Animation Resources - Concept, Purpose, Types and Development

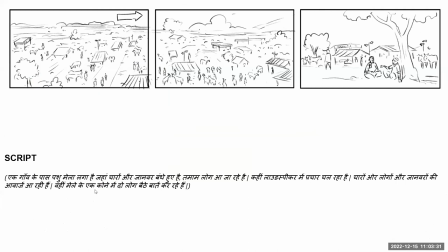जैसे इसके अंदर जो पहली लाइन थी कि गांव के पास एक पशु मेला लगा है और चारों ओर जानवर बंधे हुए हैं, तमाम लोग आ जाते हैं. इसको ड्रॉ किया गया ऐसे कि पशु मेला है और ऊपर से देखने में ऐसा दिख रहा है. ये जो एरो है, दिस इज अगेन, इसके ऊपर ये जो एरो है, ये एक टेक्निकल चीज है.
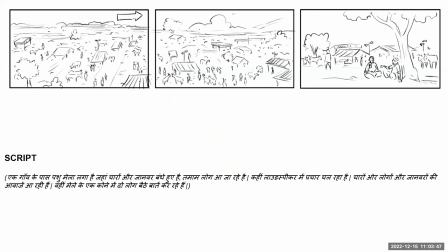इसका मतलब है कि कैमरा की मूवमेंट होगी लेफ्ट से राइट. उसके बाद में आगे जा करके जब हम तीसरे शॉट पर पहुंचते हैं तो हमारा कैमरा ऊपर से नीचे आ जाता है,
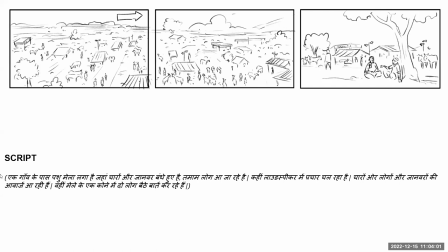उसे नीचे आ जाता है और ये दो लोगों को तक पहुंचता है. ठीक है, जैसे ये बेसिकली अगर आप देखेंगे तो ये एक्चुअली लाइन टू लाइन इसको फॉलो कर रहा होगा. लास्ट लाइन में जैसे हमने बोला कि वहीं मेले के कोने में दो लोग बैठे बात कर रहे हैं, तो हमने मेले के कोने में दो लोगों को दिखाया.
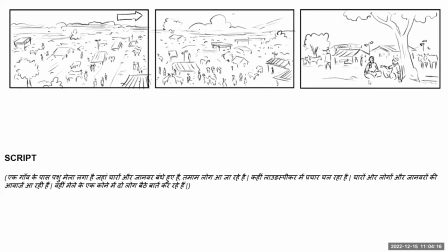उसके बाद में जब उनकी बातचीत शुरू होती है तो हम लोग और पास आ जाते हैं. यहाँ पिछले शॉट में हम लोग थोड़ा दूर से देख रहे थे, पहले हम और भी दूर थे, अब हम एकदम पास आ.
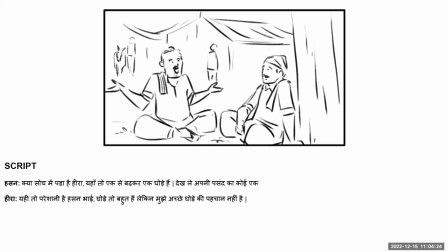उसके अंदर भी अलग अलग चीजें फॉलो होती हैं कि हम किसको फ्रंट से दिखा रहे होंगे, किसको साइड से दिखा रहे होंगे. तो इसका एक पूरा का पूरा ग्रामर होता है. हम इसके बारे में थोड़ा सा ब्रीफली डिस्कस करेंगे अभी.
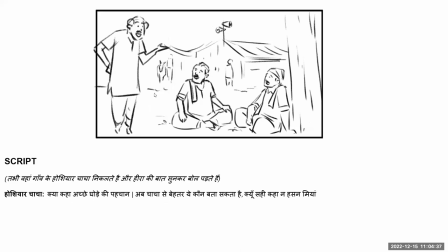ये अच्छा, देन जब ये तीसरा कैरेक्टर आता है जो कि इनको बता रहा है कि भाई मुझसे ज्यादा अच्छा कौन बताएगा, तो वो एक्चुअली एक कॉमिक कैरेक्टर है. कॉमिक मतलब कि वो कॉमेडी कैरेक्टर, उसका काम ही है हंसाना. वो हमें कुछ सिखाने के लिए नहीं आया है, वो केवल वो सारी बातें गलत बातें करेगा.
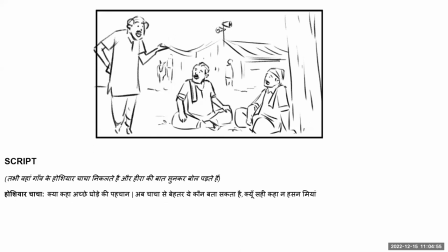उसको इस तरह से डिजाइन किया गया. तो जैसे हमने पहला कैरेक्टर डिजाइन किया था अशोक कुमार वाला, वैसे ही इसको भी डिजाइन किया जाता है. इसको डिजाइन किया गया और उसके अंदर इसकी बॉडी लैंग्वेज में, इसके खड़े होने के तरीके में ऐसी चीजें बताई गई, डाली गई, जिससे कि ये इसको देख करके हंसी आए, तो इसको सीरियसली ना ले.
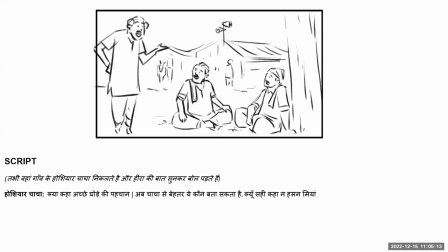तो यही सब छोटी छोटी चीजें हैं जिनसे एनिमेशन इंटरेस्टिंग बनती.
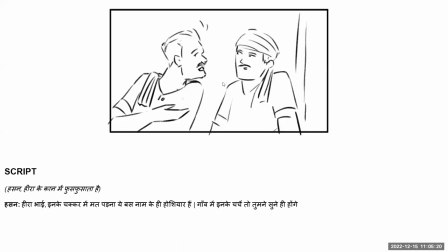ठीक है, अब ये दोनों बात कर रहे हैं तो हम लोग और कैमरा देखिए, कैमरा और पास आ गया. ये हम थोड़ा सा दूर से देख रहे हैं, लोग छोटे छोटे दिखे. जब बिल्कुल वो कानाफूसी हो रही है, वो कानाफूसी में उसका बंदा जो बात कर रहा है वो भी एक ऐसी बात कर रहा है कि वो बिल्कुल कान में बोलने वाली बात है कि मेरा भाई कुछ करे मत पड़ना,
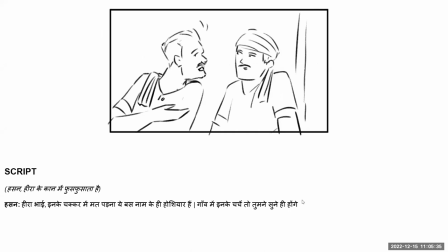ये बस नाम के होशियार हैं, इनके चर्चे तो तुमने बहुत सुने होंगे. तो वो एकदम पास से हम उनको दिखा रहे.
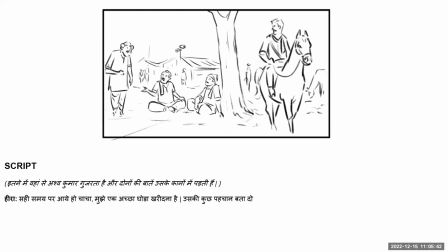ठीक है, तो दिस इज बेसिकली व्हाट अ स्क्रीन प्ले लुक्स लाइक.
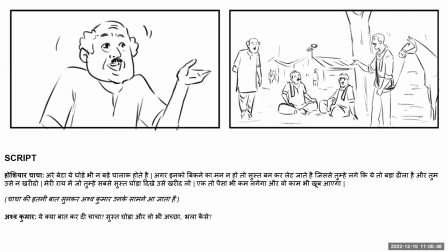सो जब भी आप एनिमेशन बनाए तो आप इन चीजों का भी ध्यान रखें.
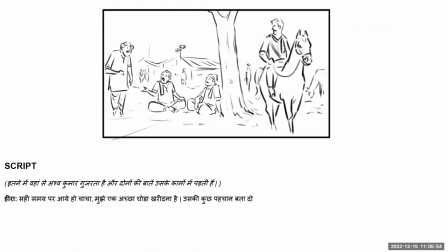इसके अंदर व्हाट इज इट इज नॉट इम्पॉर्टेंट कि हम उसको बहुत डिटेल में दिखाएं, बट वॉट इज इम्पॉर्टेंट इज क्लैरिटी ऑफ विजन. जो आप सोच रहे हैं वो आपके मन में क्लियर हो और वो कम्युनिकेट हो टीम के लिए, सबको समझ में आए कि हम सब लोग एक ही पेज पर पहुंचे.
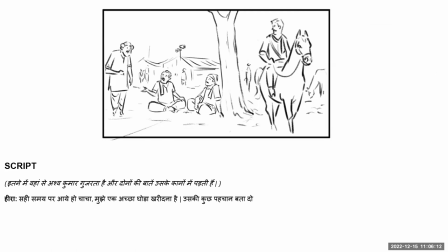नहीं तो सब लोग अपनी अपनी जगह पे, अपने अपने अलग अलग शहरों पे पहुंच जाएंगे, पूरी टीम पॉइंट ए से पॉइंट बी तक नहीं पहुंच पाएगी.
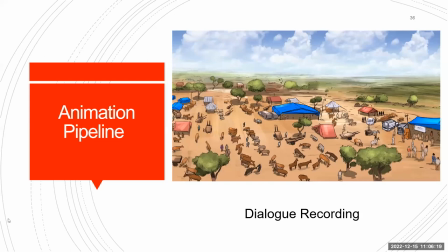तो ये देखिए, मैं आपको एक बार ये भी दिखाता हूँ कि जब इसके डायलॉग्स रिकॉर्ड होते हैं तो ये अच्छा, देन वही जो पिछला वाला जो एनिमेशन था वो जब उसका जब वो कलर वगैरह होकर के आ जाता है तो
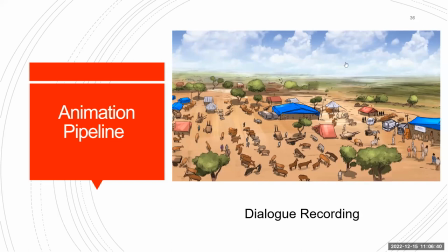वो ऐसा दिखता है. उसके बाद में इसके अंदर डायलॉग्स की रिकॉर्डिंग होती है, उसमें कई बार स्क्रैच रिकॉर्डिंग भी होती है. स्क्रैच रिकॉर्डिंग इसकी हम लोग ऐसे ही फोन पर रिकॉर्ड कर लेते हैं ताकि एनिमेशन की टाइमिंग ठीक हो जाए. उसके बाद में फिर उसकी फाइनल रिकॉर्डिंग होती है जो कि स्टूडियो में की जाती है,
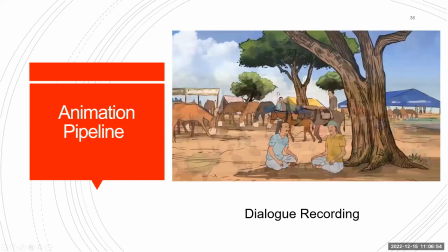जिससे की आवाजें जैसी हमें चाहिए क्लियर आए.
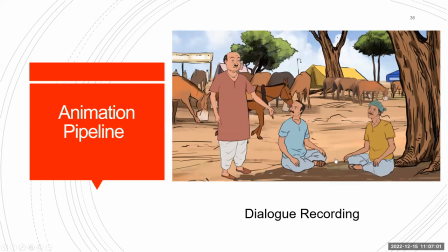तो आप ये देखिए, मैं एक बार आपको प्ले करके दिखाता हूँ कि कैसे.